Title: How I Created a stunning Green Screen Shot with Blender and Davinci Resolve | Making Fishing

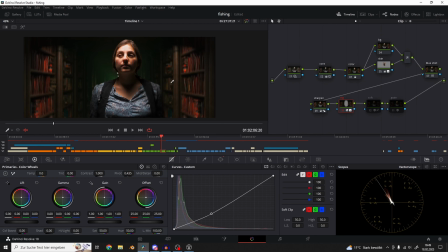[28:43]
So I always use vignettes to make everything else a little bit darker. Yeah, and then on top of that I added a soft glow effect.
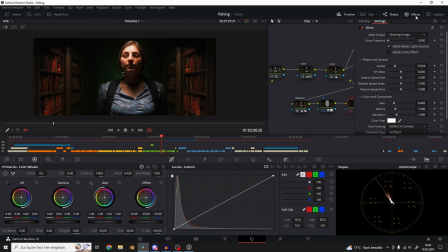[28:57]
And it does quite a lot on this shot here. It's basically just a glow effect, but using instead the normal or add the soft light effect, and this kind of creates this really
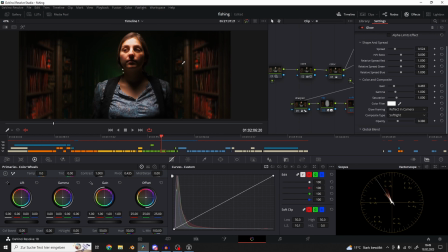[29:14]
gentle contrast without overexposing or crushing the detail. So I often use this glow soft light effect to create this soft creamy look.
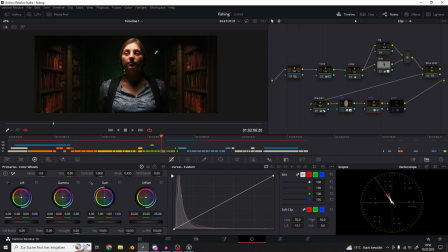[29:34]
And here's what it looks with and without it. Yeah, and then really cinematic.
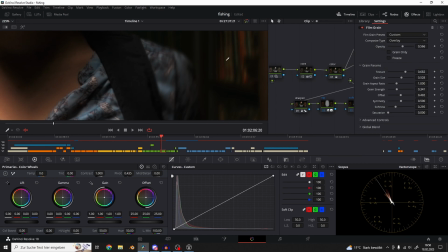[29:40]
And then just putting a film grain effect on top of everything. So So yeah, that's basically one shot for fishing.
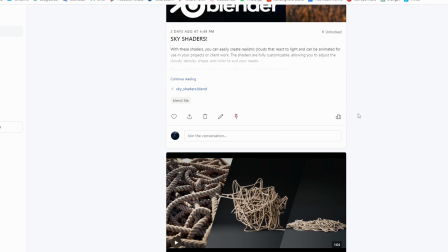[29:56]
If you want to support and gain more insights into my future short film projects, you can join the Patreon.
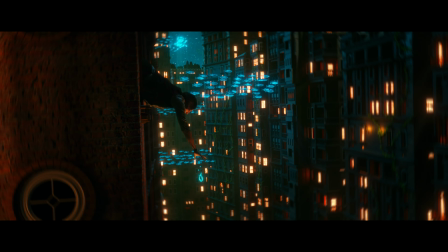[30:02]
I'm also working on a more detailed tutorial about this shot here,
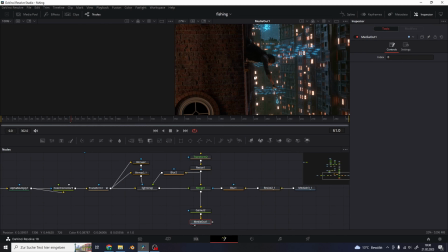[30:06]
where I will go through this whole process step by step and do it a little bit more beginner friendly.